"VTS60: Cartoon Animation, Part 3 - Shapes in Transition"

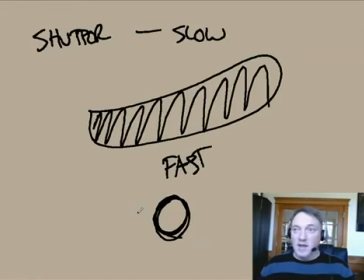40:45 It's not saying it's wrong, but you have to understand how to use it. It's like it's like using chili pepper in a recipe. You've got all these cool, smooth flavors, and then you got this spicy kick. Okay, well, you kind of have to understand how to play the flavors together, all right?
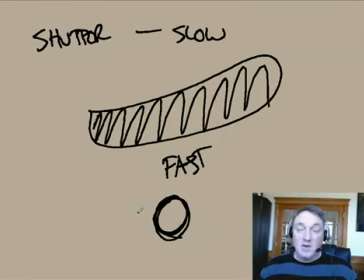41:01 That's a little food analogy as to how to be a master animator. You're always trying to measure how to use these various techniques for impact. In this instance, I got this really smooth stuff, but I really want to make this pop. Well, use this technique, but if you want to make something snap, you got to have the boldness to do it,
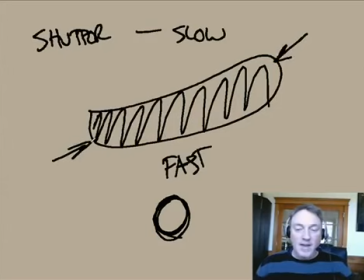41:18 and understand that if I'm going to use this approach, I can't really use this approach on a longer motion. This is kind of embracing the limited frame rate idea.
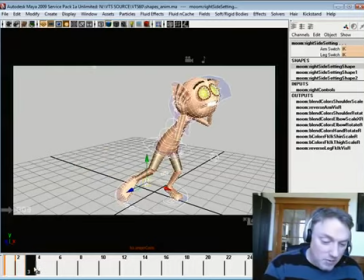41:35 So with this, I could take this and sort of spread the whole thing out. So if I just do stop it. Let's say I do something like this.
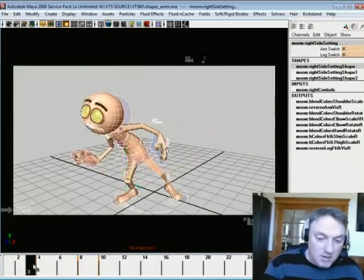41:53 I can even the thing is, you can make this asymmetrical, which is really kind of cool. So I got a pose and a pose. This is all just linear, okay? And that's not too shabby, but you notice how it kind of fills in pretty good.
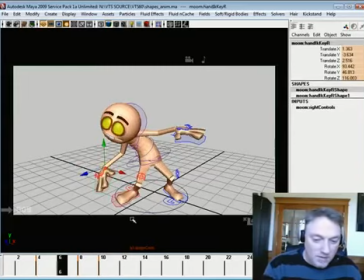42:09 The hand does a little weird thing because it's I'm pretty sure that there is
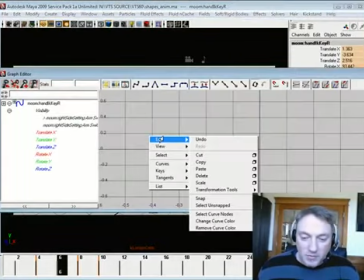42:15 some kind of Euler filter thing going on there because I wasn't really careful with how my rotations were working.
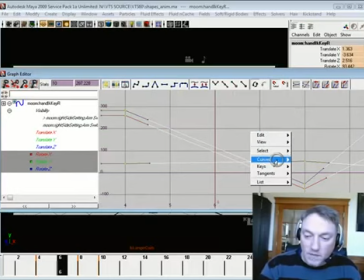42:23 So let's see if my Euler filter will work. Come on.
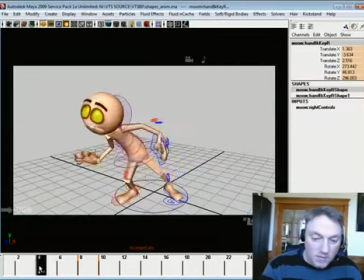42:31 There we go. Kind of keeps it from caving in on itself. Alright.
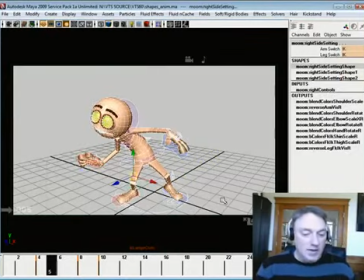42:36 So what I can do is very easily build out the eases to this. I'll go here, set a key, but move it over 1. And maybe even move it over 2. And this is kind of like Dover Boys stuff right here, where a couple of frames are just really not moving very far.
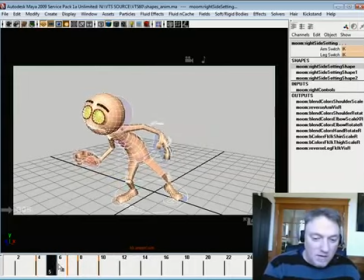42:53 I can even set another key there and move it over. So I'm building super slow ease, and then it nails that shape and then comes up into this pretty hard. Now I would have to do something here to kind of smooth that out.
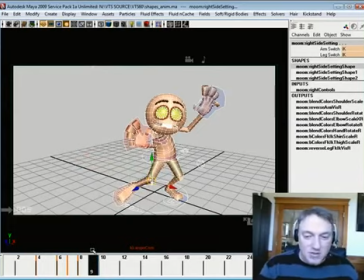43:07 I mean, that's just junky computer stuff. What I could do is set a key and kind of hold this breakdown shape a little bit, but I don't like it.
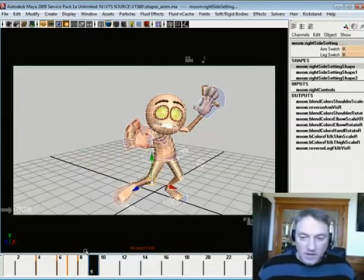43:19 I don't like holding on the breakdown shape because it's like it froze in that weird moment, so it creates a hitch in the movement. So if you're going to do this, hit that shape, but hit it at the highest speed of the motion. Okay, because it's the point where it's moving the fastest. It's where the motion blur of the image is the biggest.
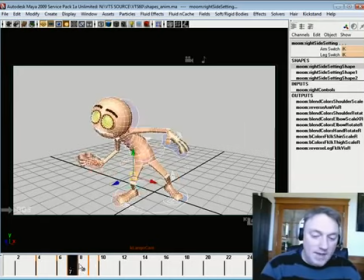43:39 Okay, so hit that at the highest speed, and if you're going to come up here,
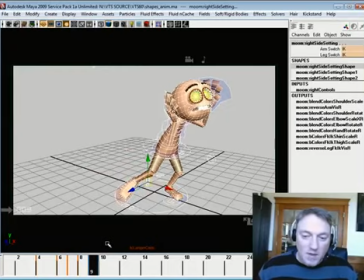43:44 kind of come up, maybe ease into your other pose a little bit more.
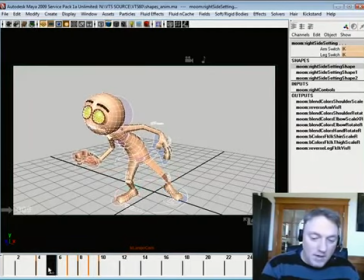43:50 So you kind of eases out slowly here, and I'm just kind of nudging it towards the previous one, so it's very, very slow ease out right there. And then he moves a little bit more, and then he hits this really fast, and it comes up into this.
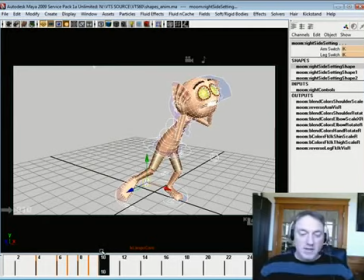44:08 Now this is where if I was going to take the time to build that overshoot and settle back, I wouldn't ease into this here, but I would hit it really hard, maybe even in 1 frame,
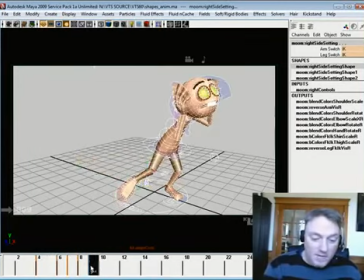44:21 which is kind of crazy, but you can get away with it. Okay, but if I hit it in 1 frame, I'm going to want to hit it and then settle it back.
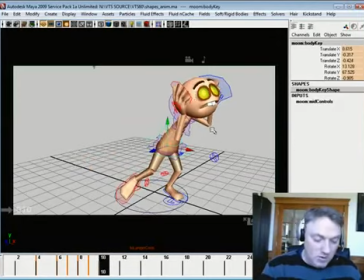44:28 So if I want to settle it back, what I'll do is take these and just kind of collapse in on himself a little bit, kind of give it a little bit of weight, and then get this foot down a little,
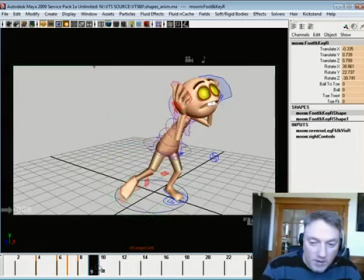44:48 so that you end up hitting it and settling back. Okay.